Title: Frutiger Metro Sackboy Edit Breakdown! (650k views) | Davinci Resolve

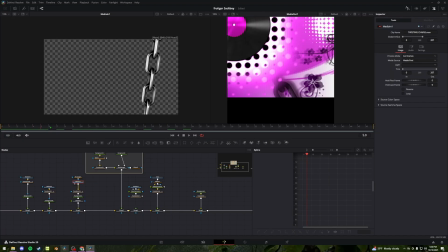So many backgrounds. This video, again, was from that same asset pack that I grabbed, just cut to have only one of the two chains that are rotating on top of yet another background.
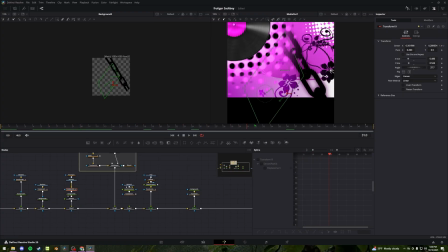And this is just moved to slide a bit in frame, just to give it some more movement in the back. All right, same with these two.
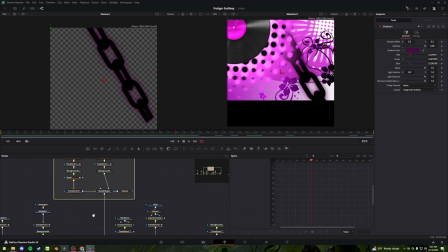I gave our chain a pink shadow to make it a bit more distinct from the rest of the background. This is a vinyl PNG that I found
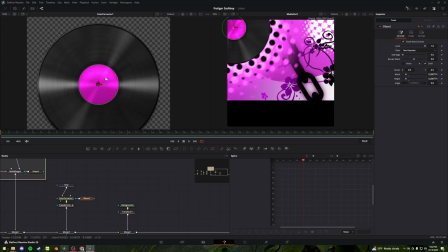online with a color corrector node and a circle mask just to affect the center of the vinyl.
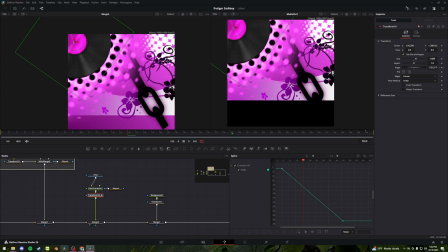I made it match the color scheme. This is just keyframed to spin throughout the length of the clip.
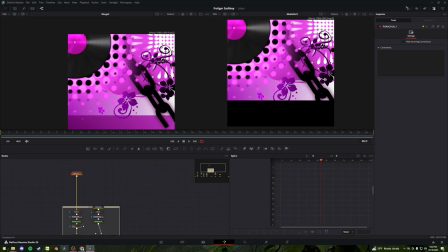Right behind that, we have right behind that, we have two of that same polka dot circle pattern that I made,
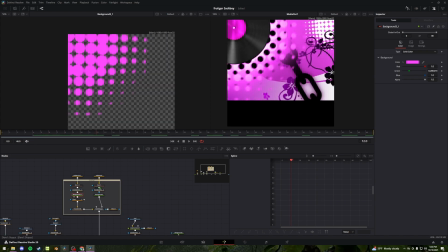just one being pink and rotating one way, and one being black rotating the other way.
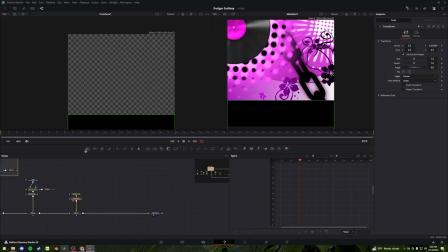And then we have our black background that makes our floor.
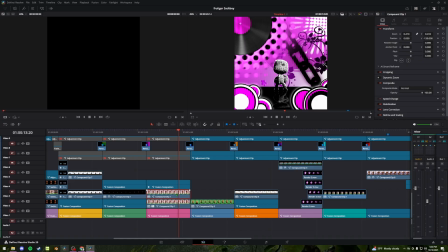On top of that, we have our rotoscoped Sackboy footage, the real one and the reflection on the bottom,
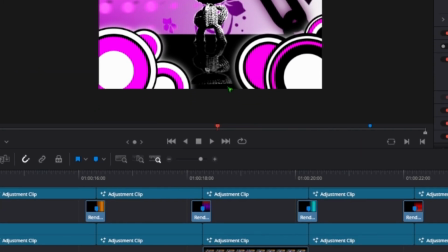which I also noticed his head is cut off here too.
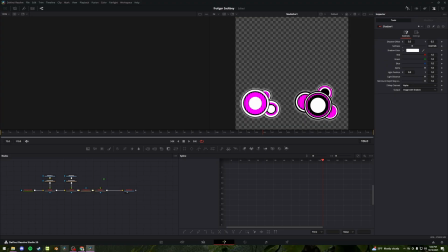And on top of that, to make our speakers in the foreground, these are two more assets I got from that Frutiger Metro pack,
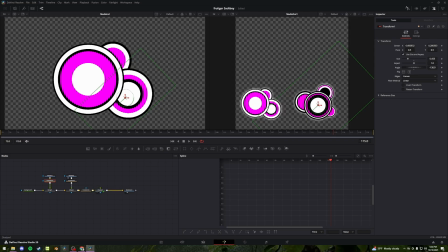just moved into the corners of our frame with a white shadow behind them,
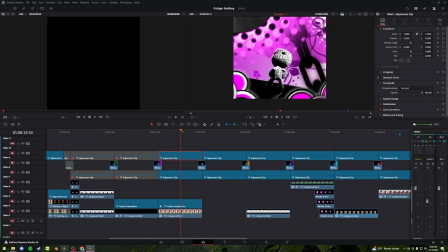and that makes the entirety of our pink section.
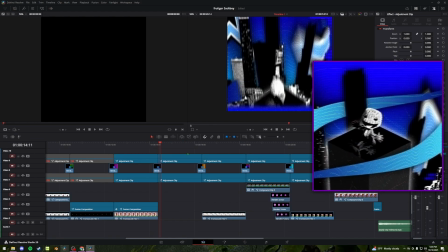Moving on to the blue section, this is where I feel like I really got a good grip on working in Fusion.
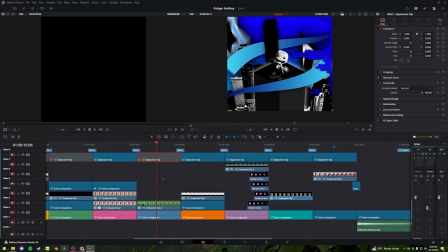This, again, has our filter and our camera, but starting with our background, you know the drill here.
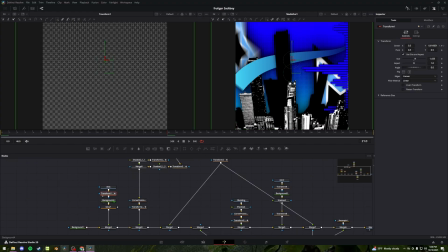Gradient background, dots on top, bit of a glow to make it look different.
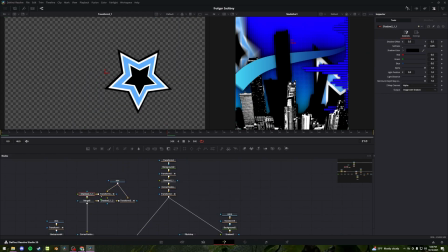We have this blue star image that I gave shadows to and moved over top of our background,
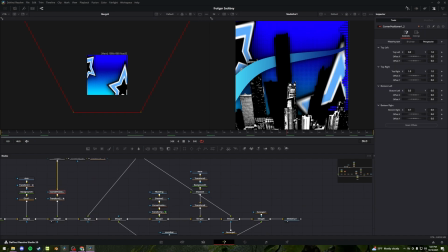but this time using this corner position node along with our buildings in the background to give it that perspective from above.
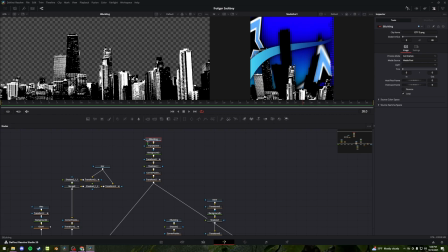The next thing we have in here is this
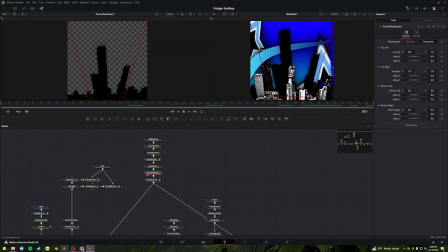blacked out building silhouette that I gave that same corner positioning node to give it that tilt. One output of that is put right above the stars.
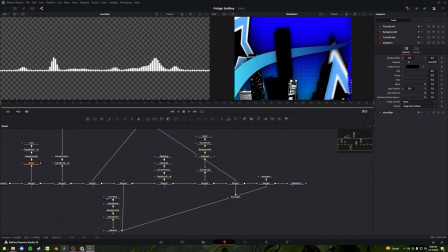Next, we have another appearance of this soundbar asset that I have put over a
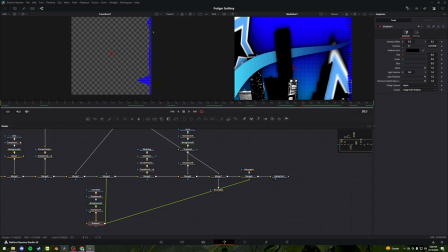blue background and adjusted to the right side of our frame is put over top there.
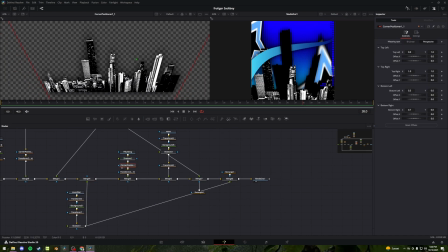Next, we have the black and white buildings in front, given a shadow, that same corner positioning, and layered over top of everything else we have so far.
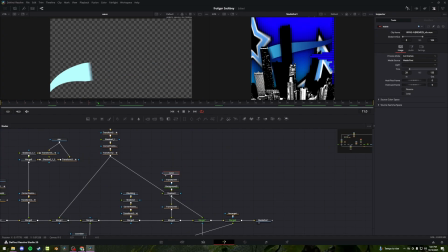The last asset we have in here is this wave animation, which I once again put over a gradiented background,
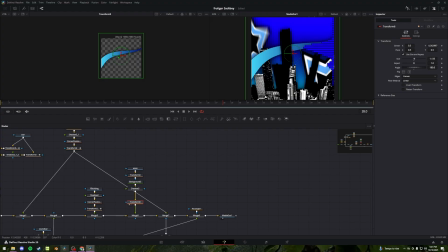gave it a shadow, and positioned it in our frame, layered that over everything else.
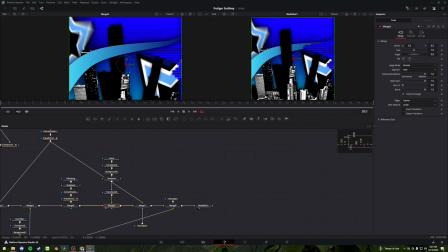But a keen eye may notice, hey, wait, that doesn't look the same.
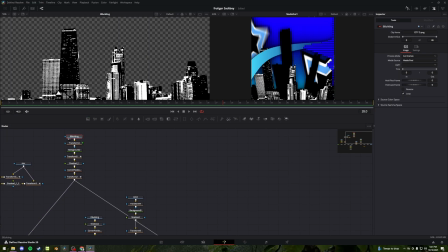And on top of that, we have the same output from our building silhouette earlier,
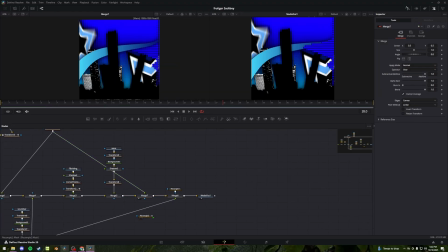layered on top of everything else with a rectangle mask cutting off the bottom part,
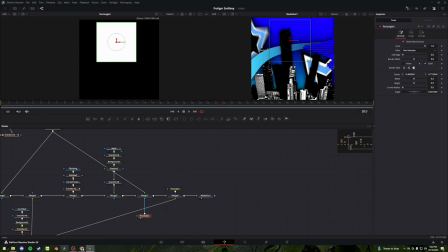so we just see the part that layers over top of the wave animation.
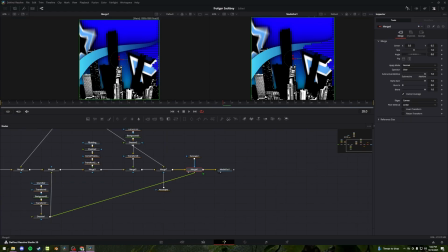Same kind of thing I used for the upper section of our soundbar to make it above the wave. I grabbed the soundbar output, threw it in front again with a rectangle mask over the top, so this stays over the wave animation but still stays under the buildings in the back.
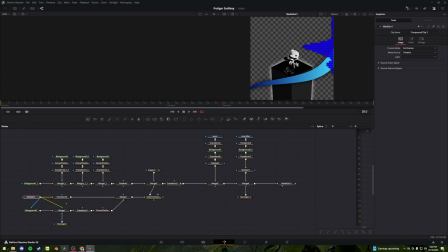Next, with our Sackboy footage, after a hang of things,
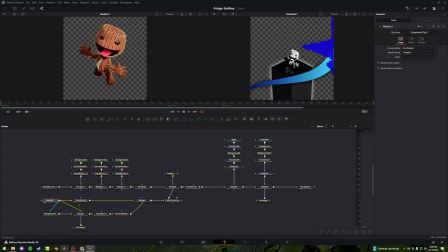we have our rotoscoped original footage split into 3 different parts, giving our silhouette of the gray background, 2 overlaying it back on top of the gray background with our fading rectangle mask to chop off that top part of his head,
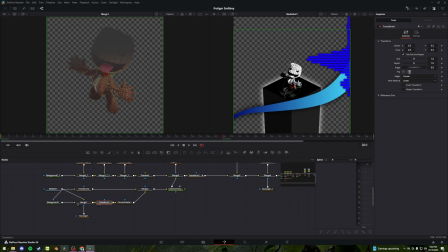even though again you can't see it in the final product, but we're not going to talk about that. Our third output is our base footage, and our shadow is aligned with the corner positioning node because of the perspective that the camera's at.